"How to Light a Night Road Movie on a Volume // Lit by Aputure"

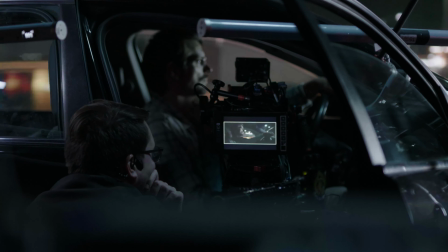Set. Ready, and action!
Hey, I'm Steve Holleran, and I'm the cinematographer of Sympathy for the Devil.
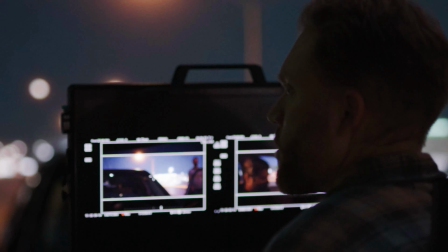As a young kid, I was always really interested in adventure. I loved adventure books.
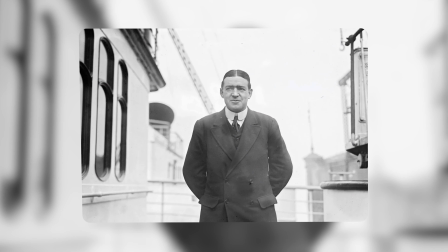I loved the great exploration stories, things like Ernest Shackleton going to the South Pole, things of that nature.
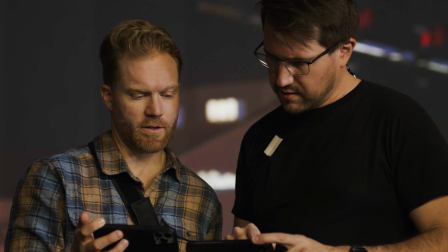I fell in love with this idea that I was going to travel the world with a camera and,
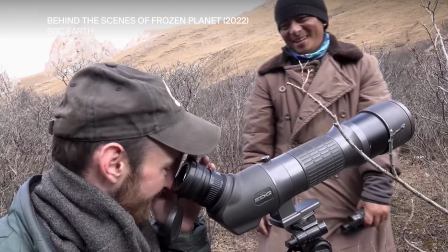maybe I'd be a National Geographic guy and I would chase snow leopards through the Himalayas or something like that.
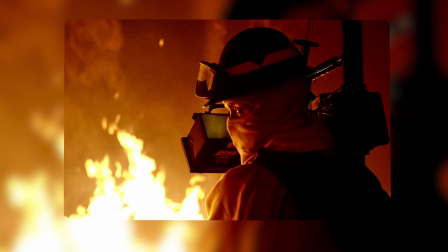But I went after it, and I started shooting more documentaries. That's how I fell in love with the camera. Now I'm going to show you how I lit some of the scenes from Sympathy for the Devil.
Well, I've never been happy.
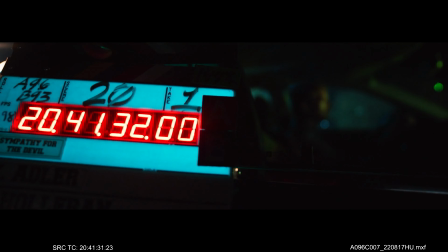You know why?
This shot is of the passenger about 30 minutes into the movie. They're driving down a fairly dark road outside of Vegas.
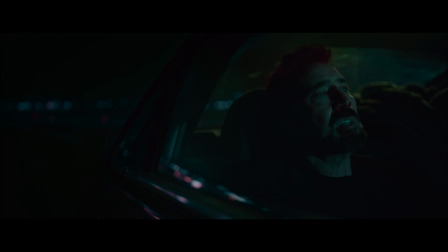I knew it was one that would really give Nick a moment to perform in his own frame.
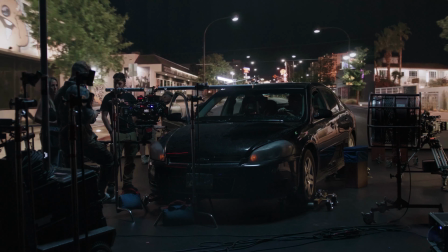We showed off a lot of the volume wall. All the tech people said, don't do it, don't do it, don't do it, don't do it.
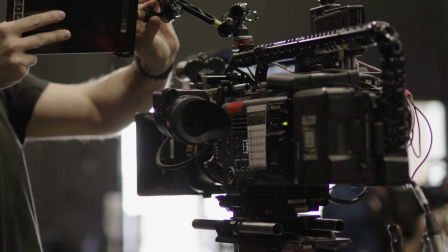I knew with the type of lensing that I brought and the way I was gonna frame it, that there was a good chance it was gonna work. And I think it worked, and I would do it again.
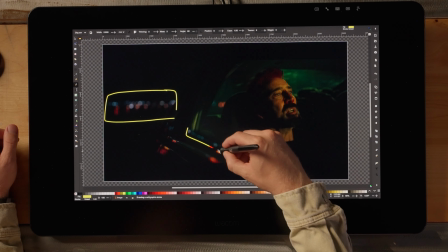So all the lights that you see back here, these are all practically captured. These reflections that go down the windowsill, these are all coming off the volume.
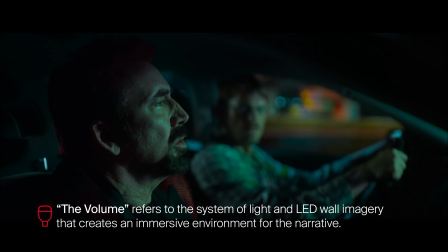So the majority of the driving sequences in the movie are a combination of volume and real material.
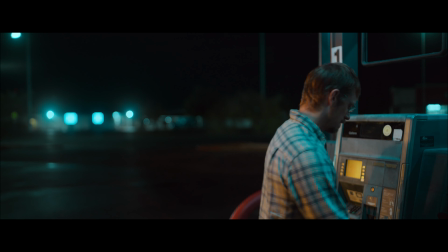And it was a challenge. We shot the plates at the beginning, then we shot all of the exterior, there's certain moments in the movie where the car stops and stuff happens around the car.
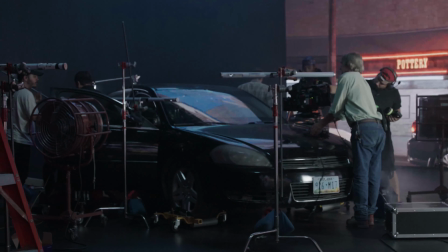We shot all of that. Then we shot the volume work, and all the stuff has to match.
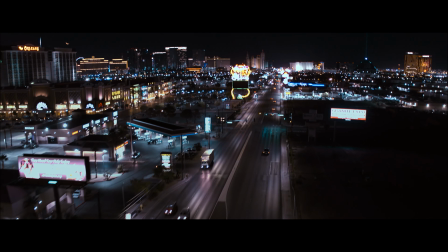And we did a lot of night testing with those. So we'd stick it on a car and we'd drive around Vegas at night on a route that we thought was similar to what was gonna be the actual route.
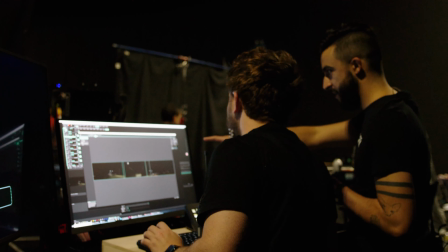We'd put the stuff up on the wall the next day. We'd all start cussing and swearing because none of it was working. And so the way to do it was to get 8 or 9 small cameras that shot 4K or more and that had really good low light capabilities.
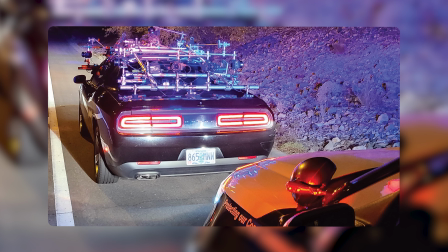And that was Alpha series, the A7S3s.
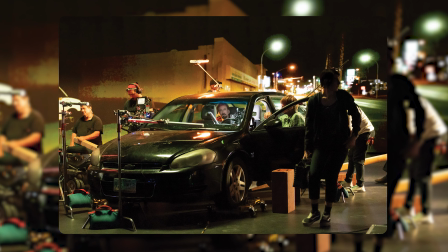We put them in an array on a car that was about the same height as the picture car so we could get the right perspective that allowed us to get the plates that we needed. And so you get plate, the plate adds ambiance and certain reflections.
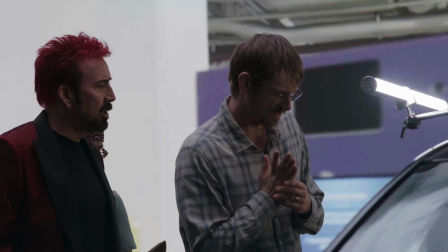And then you add additionals, right? Like here, these lights here are from LED tubes right above the car.
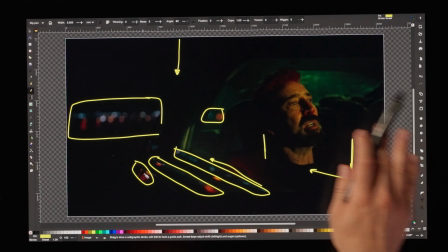And then it's on a repeat pattern. You get your top-down reflections that slide past the glass.
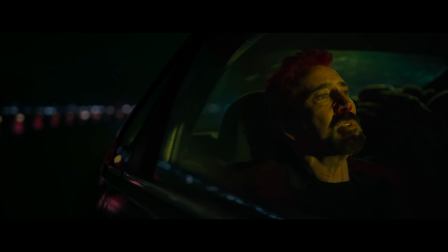You have a glow here from an overhead source that's gonna be passing this way in camera.
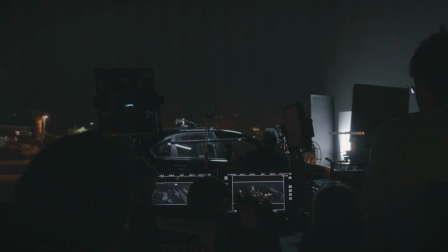And we augmented it with a 600 there. And then there's lighting Nick himself.
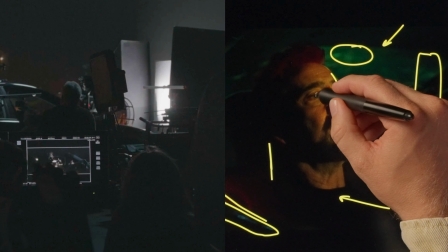Right outside of the car, there's a bigger soft source. It's also creating the eye lights here.
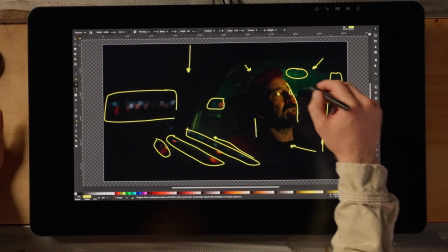It's a pretty big source, and we mapped a chase pattern into this key and into the backlight.
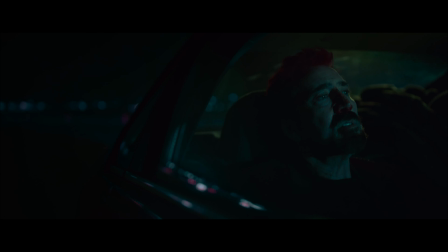So this is constantly moving and changing colors. And all of that together creates this ambiance of a moving vehicle.
And the cause was the mucus man.
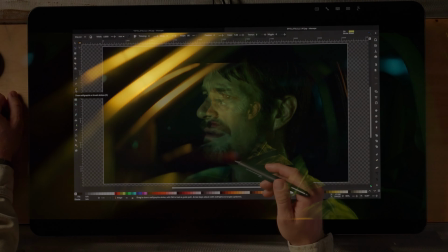This is another volume shot of our driver, Joel Kinnaman here, looking back at Nick.
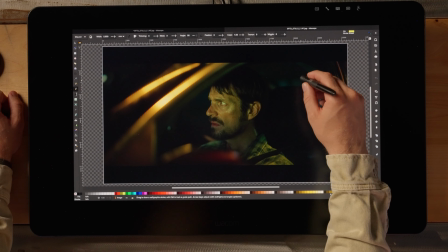This is another shot outside the car. You have the plate running back here and down in here.
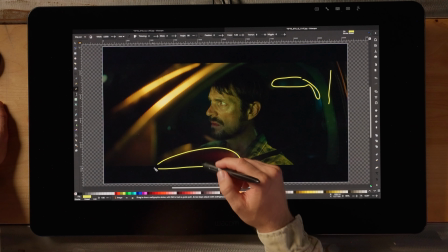You use this kind of foreground here as well, just to add a bit of reality and authenticity as well. The more of the car you can see, the better.
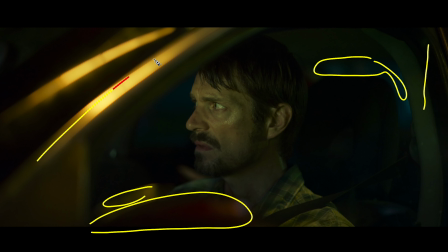We have our reflections here, and we have these really big reflections right here.
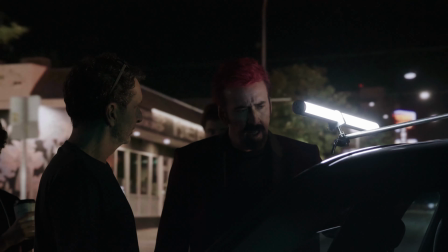And this is coming from an LED tube or 2 that are sitting right above it, shooting straight down, and it's got a chase pattern on it.
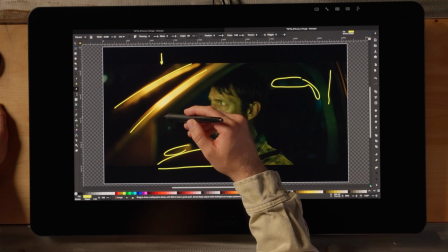It's got a couple colors in it, and it just rotates through. And then we have a key light that's coming from this direction.
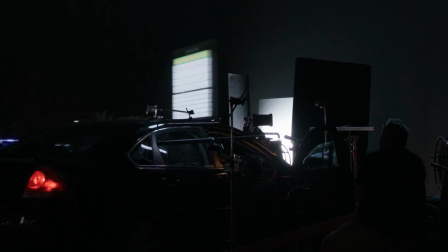This is all this right here that you see on Joel. That's an LED source through a diffusion. There will be occasional specks of light coming from this direction. That would be a nova in the background to create extra little pops here.
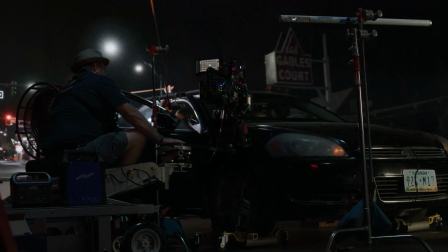When it came to color, we went early into Las Vegas, went on the route the car was gonna go on and took color readings, and then we saved those colors.
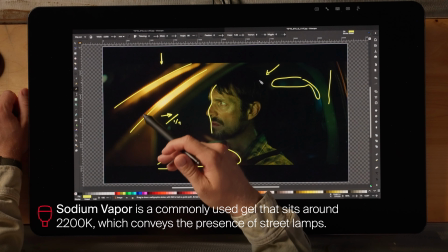And so this is like a sodium vapor look we took from the highway. And that's how we create this world with specularity, movement, and darkness all in one.
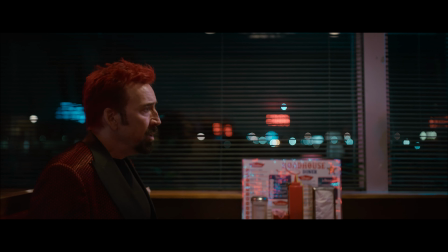All right, now listen. There's a certain man, his associates
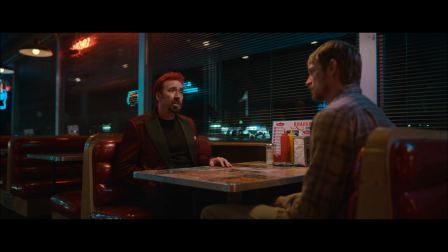were the ones who found you in the first place. My lighting and the strong
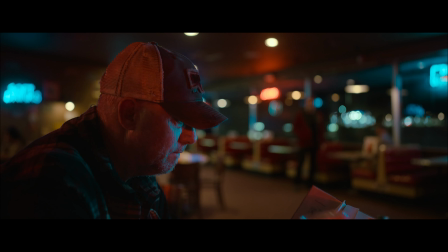color choices came from a number of sources from the script.
Las Vegas is a vibrant place.
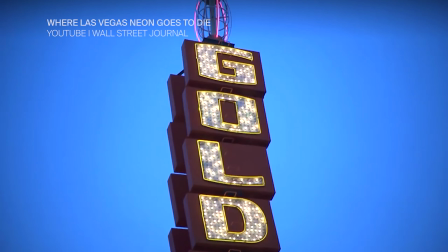It's known as City of Neon Lights, amongst other things. And so I started looking at the Neon Museum in Las Vegas.
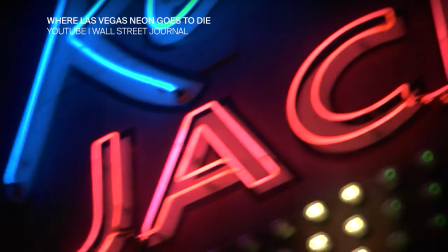I happened to be staying close by to it, and so I'd walk through the museum at night and look at the different neons. I brought that sensibility in. So this is the beginning of the diner sequence.
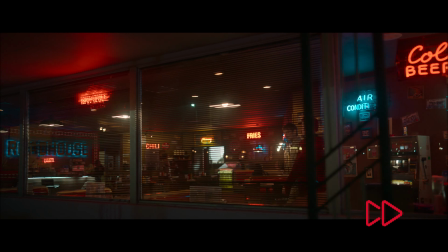And this is a fairly long dolly shot that starts outside the diner, carries our two actors all the way into where they go to sit down.
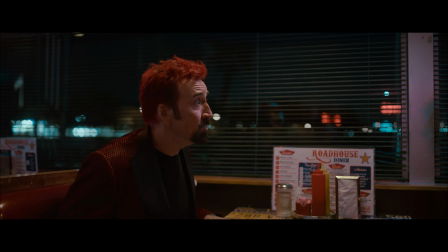The diner was done half at night and half day for night. Have a ton of practicals.
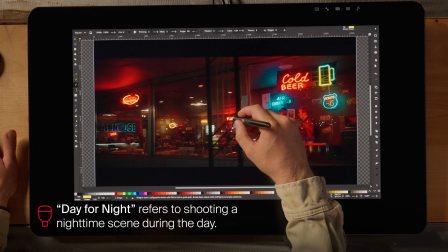So you have this neon. They're all brought in by the production design department.
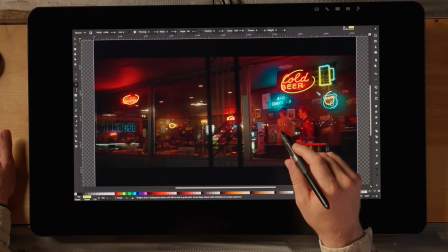These all had to be controlled. They all had to be gelled. They all had to be checked for frequency because sometimes the neons like fluctuate in frequency.
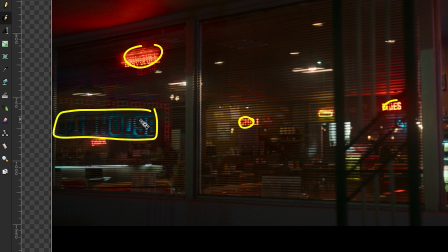This was a custom Roadhouse sign that was built and then had LED strips installed in the background, and this was like a hero sign.
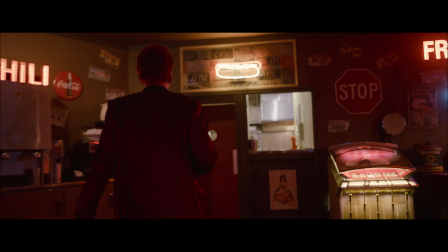We lit the kitchen back here ourselves. This is all tubes and a 600.
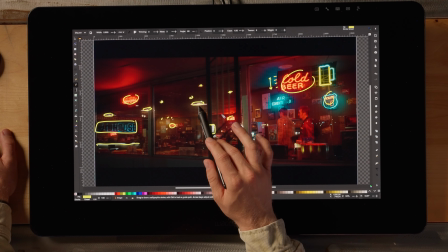I replaced all the practicals in the entire diner with my own controllable LED bulbs because one, I can control the intensity and bring them all into like a level where it fits nicely together. Like you don't want to have this light way too bright. I mean, this shows you what the camera lenses can do. This glow here on the outside ceiling is all from that light.
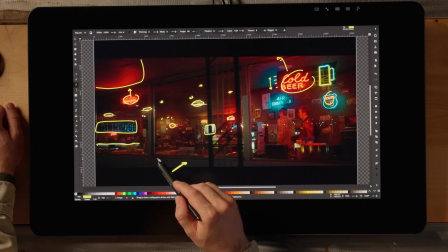I added a little glow from a soft source just to create like a night effect all along this wall here.
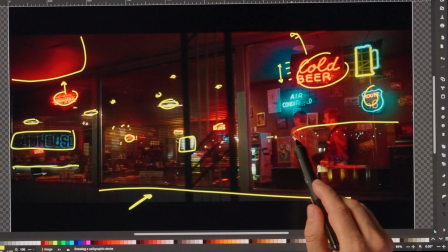And then all of these little pinpricks are just free reflections.
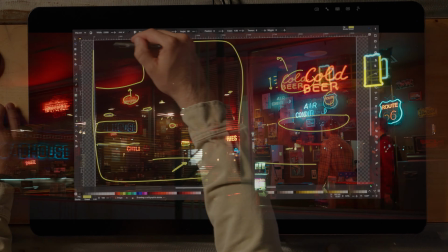And the rest of this whole world here is completely blacked out to cut out all the reflections because there's a lot of street lights and car headlights.
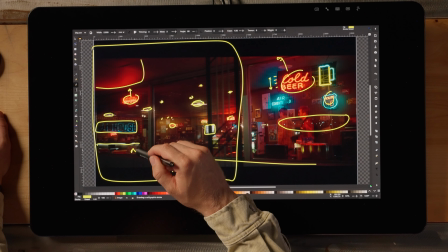And then since our dolly shot works all the way into here, like this shot keeps going, we didn't want to see ourselves, so we're completely blacked out too.
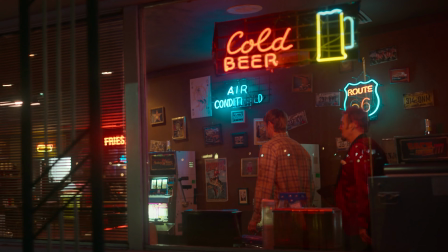So the red that you see on Nick and Joel here is one from this neon sign. It's actually quite bright. And we had another source that we controlled ourselves,
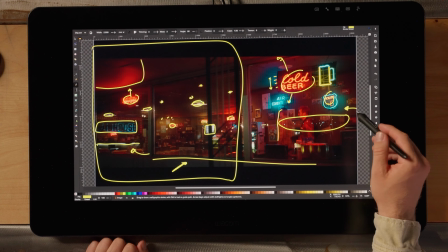which was a LED panel light diffused coming off frame to kind of kick that up a little bit.
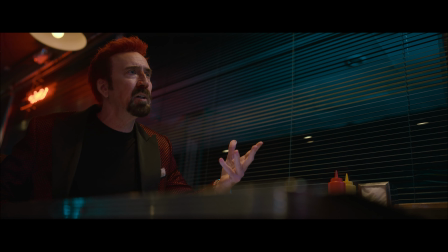Hey, you're not listening to me. Okay, I'm gonna tell you a story.
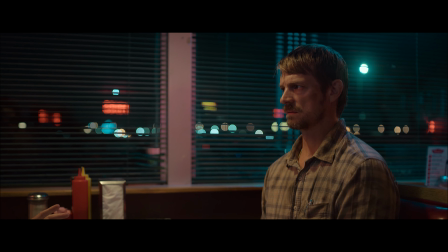So this is a great moment between Nick and Joel. It's a power shot.
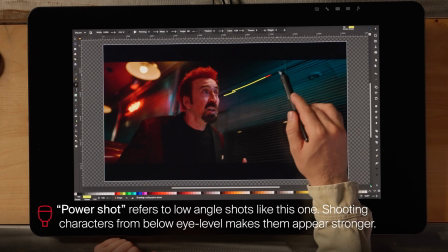It also has like really strong line components here. The other big thing with this shot is it's actually done in daytime, and we blacked out the whole thing.
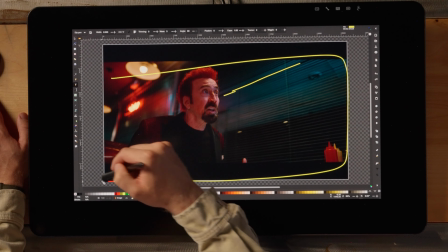So that's like 140 foot, 20 foot tall blackout.
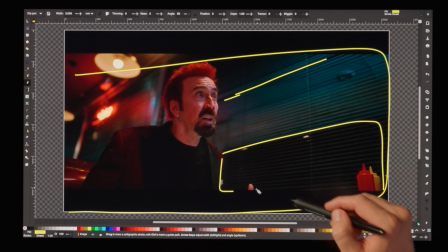This is actually Duvetine right here, and it's set 15 feet off the glass.
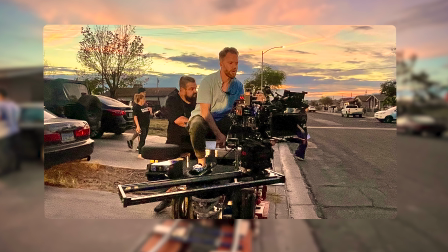Very, very hot out there, like probably 130 degrees because that's daytime Vegas. And this had to cut with all the other shots, which were often done at night.
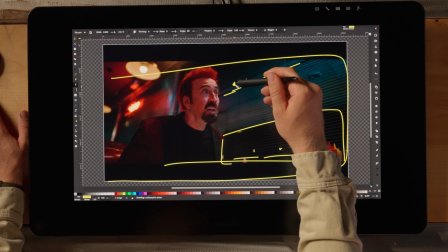Brought a key in from here, which is a tube in the ceiling that has a snap grid on it. Another tube here.
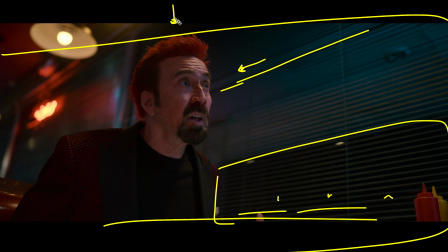These are pretty low ceilings. These are like 8.5 foot ceilings. Another tube here to help accentuate the hair light. And then there's a fill component that's coming off the floor right here. There's black flags behind camera to slow down all the other reflections that would come out of the rest of the diner.
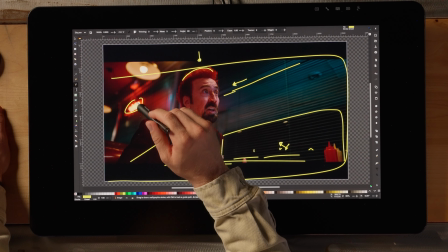Left this neon on. We probably spent more time on that neon than anything else in the shot, just to get it to work in the world, to get it to come down in intensity, to get it to not have that rolling flicker.
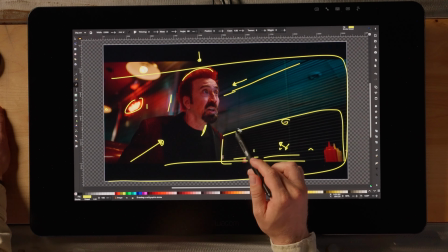And then these are two little like Harbor Freight
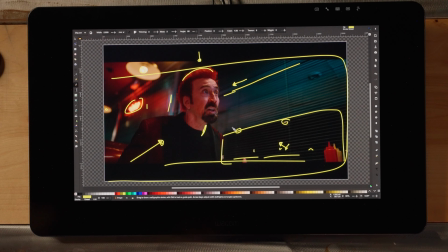flashlights on C-stands that we ran across in the background until we could get them to reflect in the window, just to add some specks of light there to help sell that that's all Duvetine blackout.